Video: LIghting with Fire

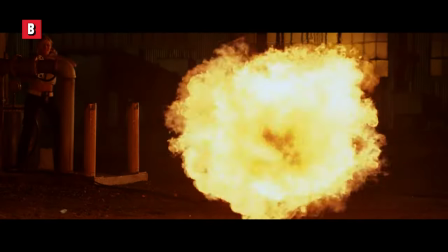Today we are talking about a topic that can add both beauty and danger to your film scenes.
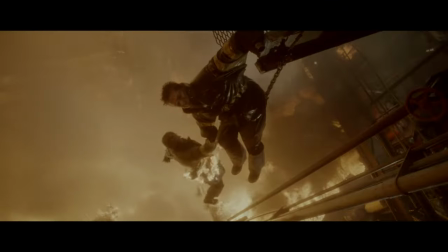Today we're talking about fire. In this episode, we'll uncover the secrets of using fire as a lighting tool while ensuring safety and realism. First, let's extinguish some misconceptions. Lighting a scene with fire might seem enticing, but in reality, it's actually a very complex and dangerous task. Many beginner filmmakers mistakenly believe that filming a fire lit scene is as easy as lighting a torch and pressing record. Real life flames can actually be very unpredictable and are usually insufficient as a light source in themselves for storytelling and filmmaking. Let's look at why there's such an allure to fire lit storytelling. Why do so many people incorporate fire into their scripts? because if you're shooting a movie
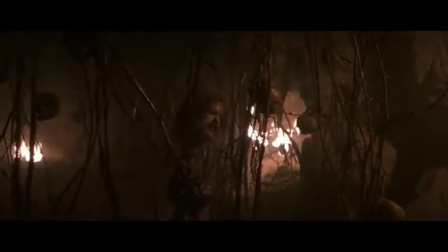before the advent of electricity at nighttime you really have no alternative to using fire or else your scene is going to be pitch black fire also adds a natural warm glow that electric lights can't easily replicate the
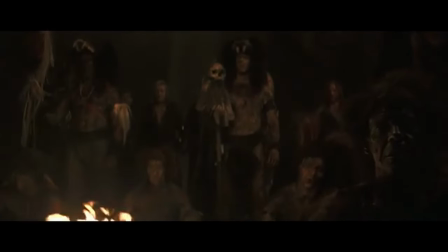flickering of the light dancing on the subject can invoke mystery intensity and intrigue it is a very beautiful light source.
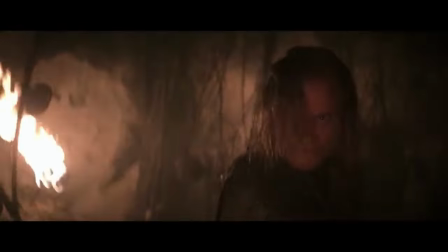Take this famous cave lit scene from the 13th warrior. This is a perfect example of the power of a fire lit scene.
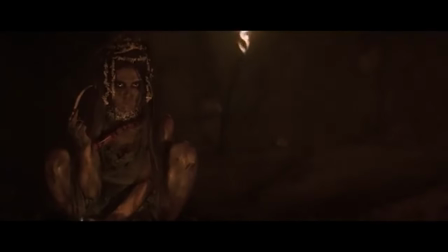The multiple torches that light the cave add suspense and give the impression of primal danger. Using fire to light a scene is a double-edged sword. While it can bring captivating visuals to your scenes, it also poses significant risks. Flames are a huge liability you're constantly worried that they will burn someone or something while you're shooting or getting ready to shoot so here i have
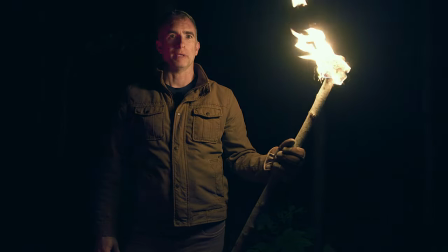my burning flaming torch while i'm getting good illumination on my face actual
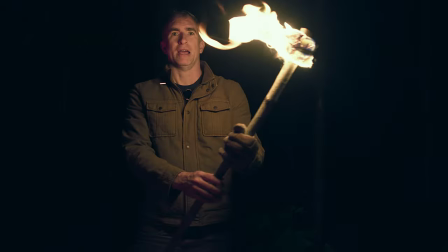fire itself is is peeking out if i adjust my camera like up something like
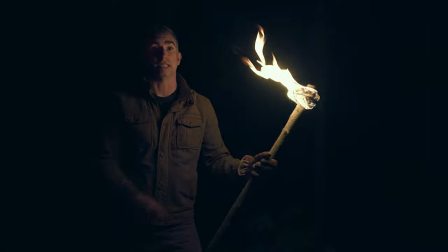f4 and try and hold a little bit more detail in the flame unless i get my face pretty close to the flame safely I should have it off to the side here and now you're getting very little so it's difficult to get both good
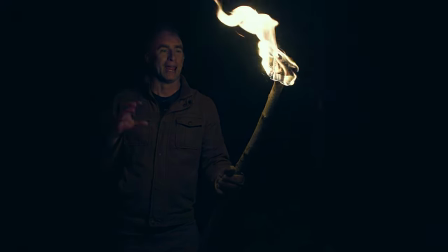elimination from the fire and the fire not to just be a blown out mess of white looks best when it's just out
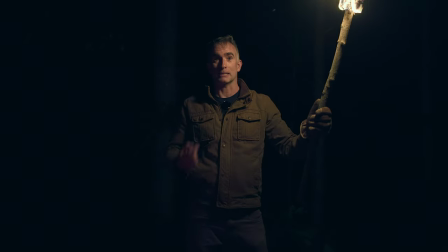of frame and you're exposing to get some good facial concepts rather
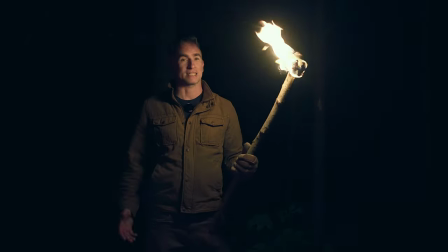than as a director this is a fantastic effect as the producer this makes me
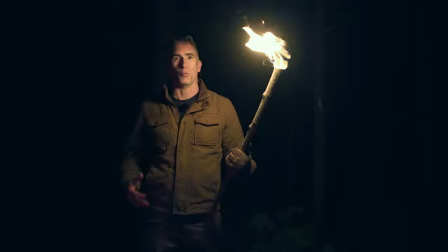really nervous because you know when people start filming and actors get excited they
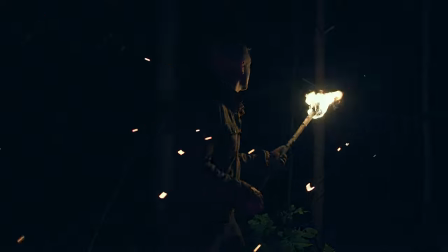get into character and they start whipping this flaming torch around you have the huge potential to injure someone or themselves you can easily shut down an entire film if your actor just happens to turn around too fast and
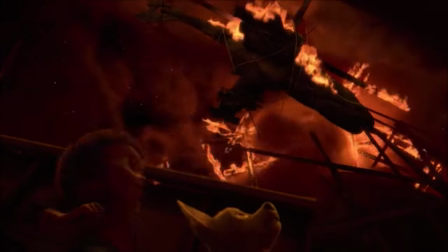jams the torch they're carrying into someone's face or drops the prop and sets fire
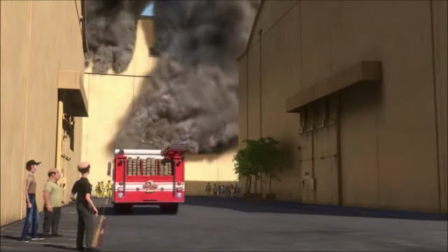to the whole set. There are also some less obvious dangers to using real fire on set. The thick smoke by a burning torch can be really highly toxic and it can lead to medical problems either immediately or long term. These risks are amplified in enclosed spaces such as caves or buildings because the smoke can fill up the room really quickly and it can also deplete the oxygen. The good news is that you can use lighting techniques and camera movement to create a safer environment for your actors, all while getting the same effect as real flames. Let's get into the magic of merging real and artificial light to create the same mesmerizing firelit cinematography.
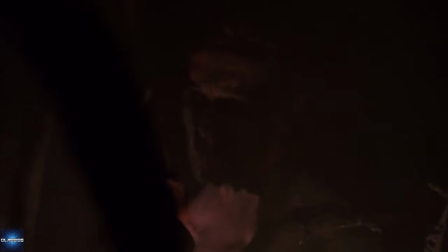While fully lighting a scene with real flames is not always ideal, there are plenty of other options to get the same effect.